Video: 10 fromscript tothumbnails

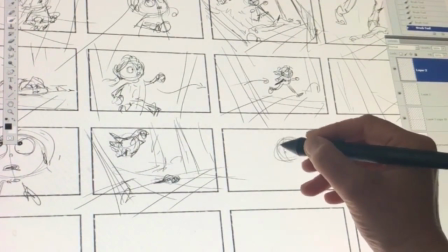[8:00]
She takes very quick decision, and in the middle shot now we leave the close-up,
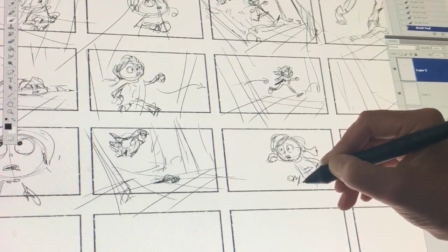[8:08]
we go back to the shot, to the previous shot where she's in the middle shot, and she changes direction now.
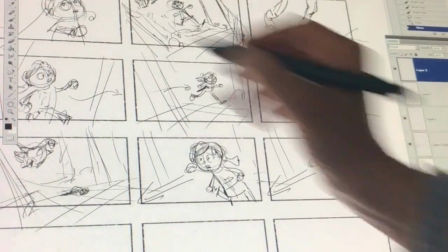[8:17]
So she goes from right to left, and now it's okay for her to run in this direction because,
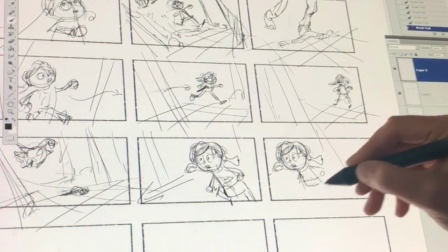[8:26]
you know, we've seen her changing direction in the screen.
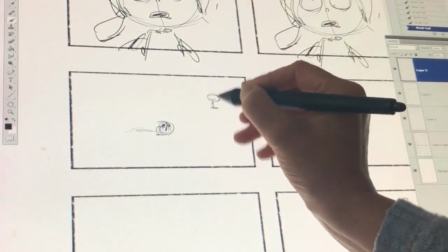[8:33]
And now we see the dragon approaching. We are going to signify this with a shadow
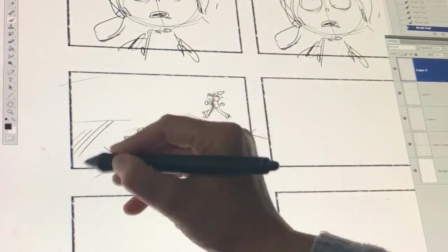[8:40]
and have a bird's eye view on our characters to signify how helpless they are.
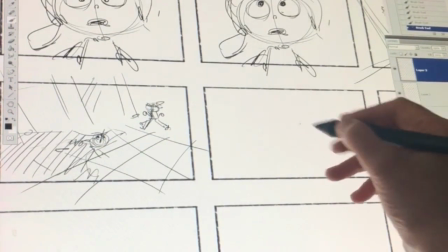[8:48]
So the shadow approaching, looming over Peter.
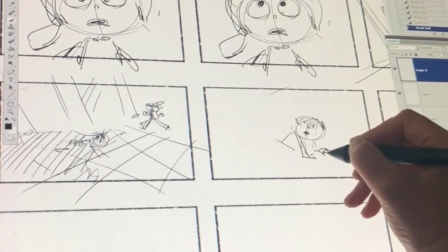[8:54]
And we are closing in to Peter to signify the danger approaching over him.
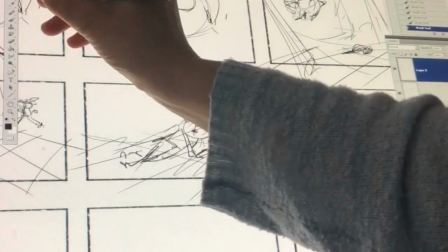[9:04]
Also, it is a way of delaying the
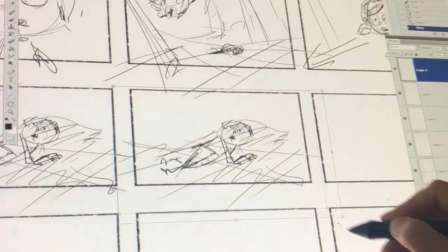[9:08]
action to have the viewer wait for the payoff.
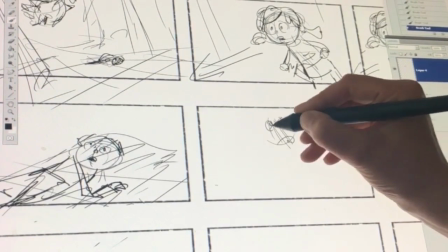[9:17]
And we see the dragon from the Peter point of view.
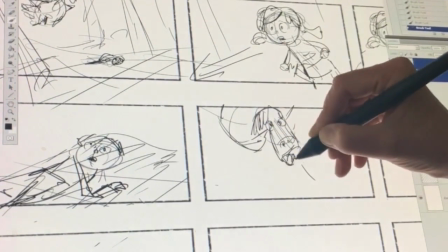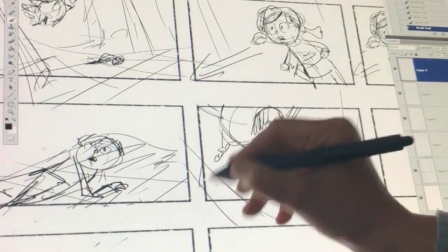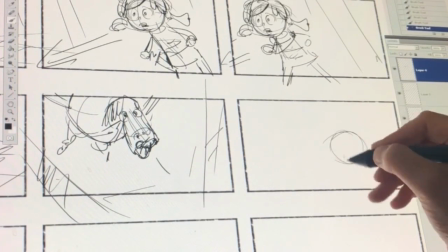[9:32]
And now we choose an angle,
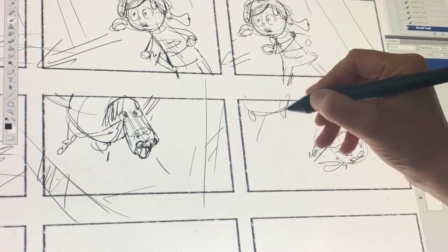[9:37]
a low angle, where Peter is all alone,
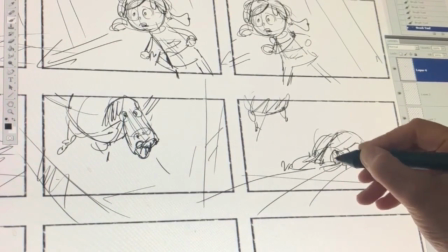[9:41]
he's closing his eyes and he doesn't want to see what's gonna happen next.
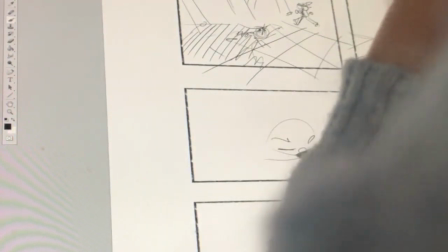[9:49]
But nothing is happening, and he opens his eyes to see, and now we bring Ingrid in.
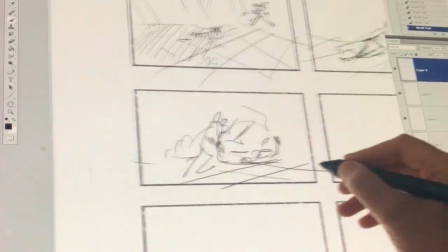[9:57]
So we are basically changing the perspective of the story forth and back
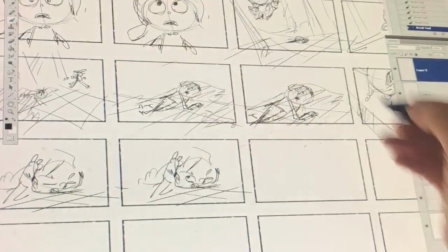[10:03]
from Peter's point of view, from Peter's perspective, how he is experiencing the story,
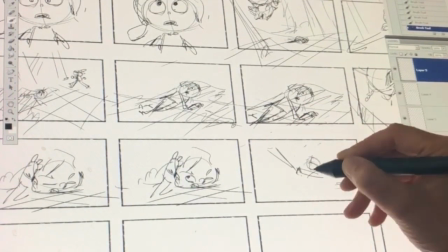[10:10]
and from Ingrid's perspective, how she's experiencing the story and where she's coming in.
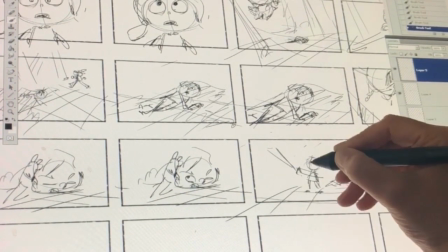[10:17]
So the script is really a
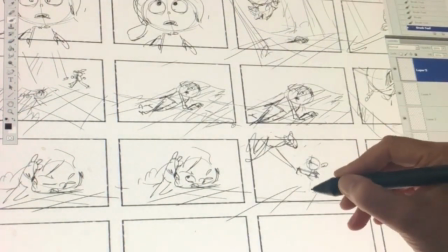[10:21]
good base for interpretation for you as a storyboard artist.
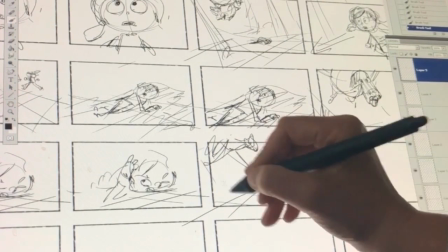[10:27]
So now Ingrid is coming in, fighting the dragon,
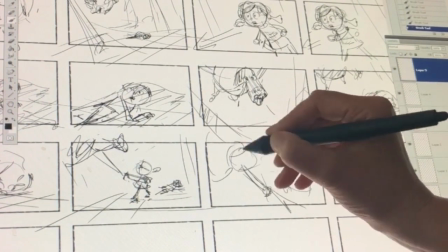[10:35]
and we are looking over the shoulder now on Ingrid,
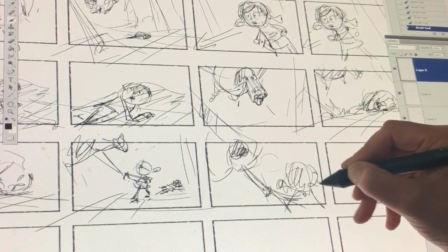[10:41]
just to signify that she's taking charge, she's gaining power over the dragon.
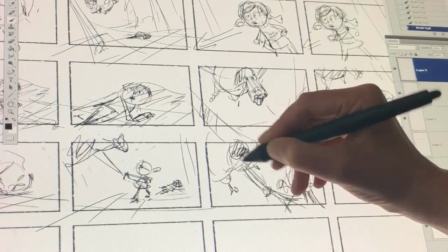[10:51]
And again, she's fighting the dragon.
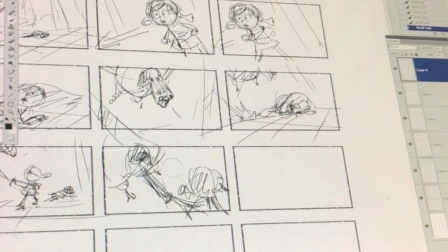[10:54]
The dragon is a pretty serious enemy, and she is just a little girl.
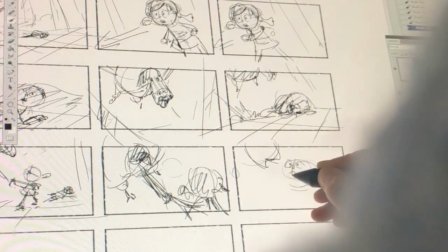[11:05]
So for that matter, it is nice to choose different angles where she is bigger in the picture,
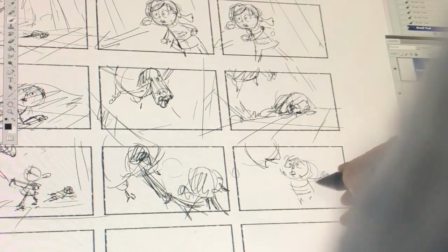[11:12]
and then when the dragon is larger on the picture, on the screen,
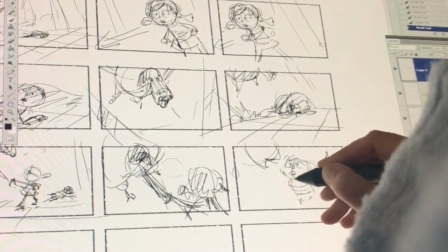[11:17]
just to have the dynamic of the fight being
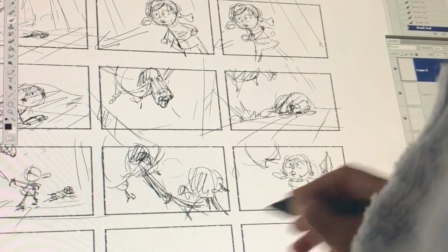[11:23]
unequal, but then also for
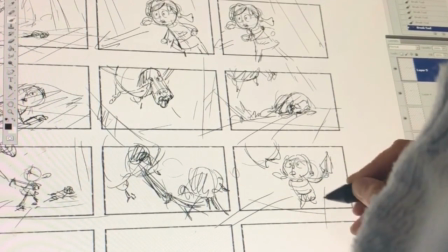[11:26]
introducing that she is also very strong and very skillful and has a chance to win.
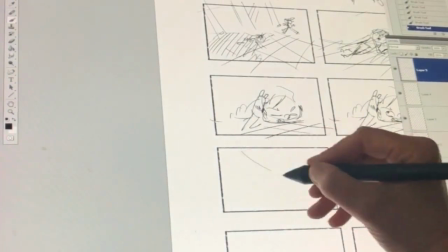[11:37]
And then we have this shot where she's nailing the dragon
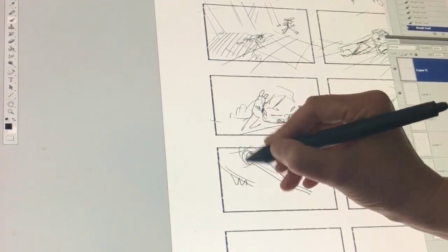[11:43]
with her sword in the dragon's eye,
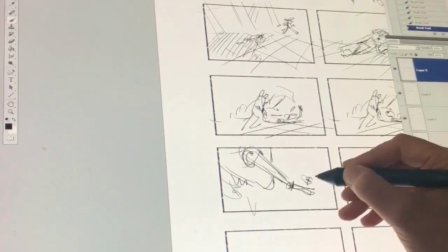[11:46]
where the dragon is taking a big part of the screen and Ingrid is just a little girl,
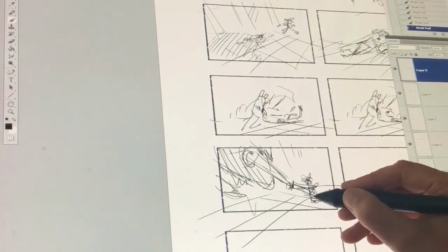[11:52]
but still her success will feel larger if we show a composition where a little girl
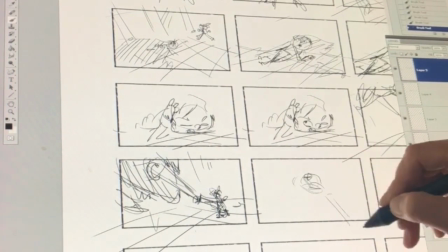[12:01]
is winning over a beast of this size.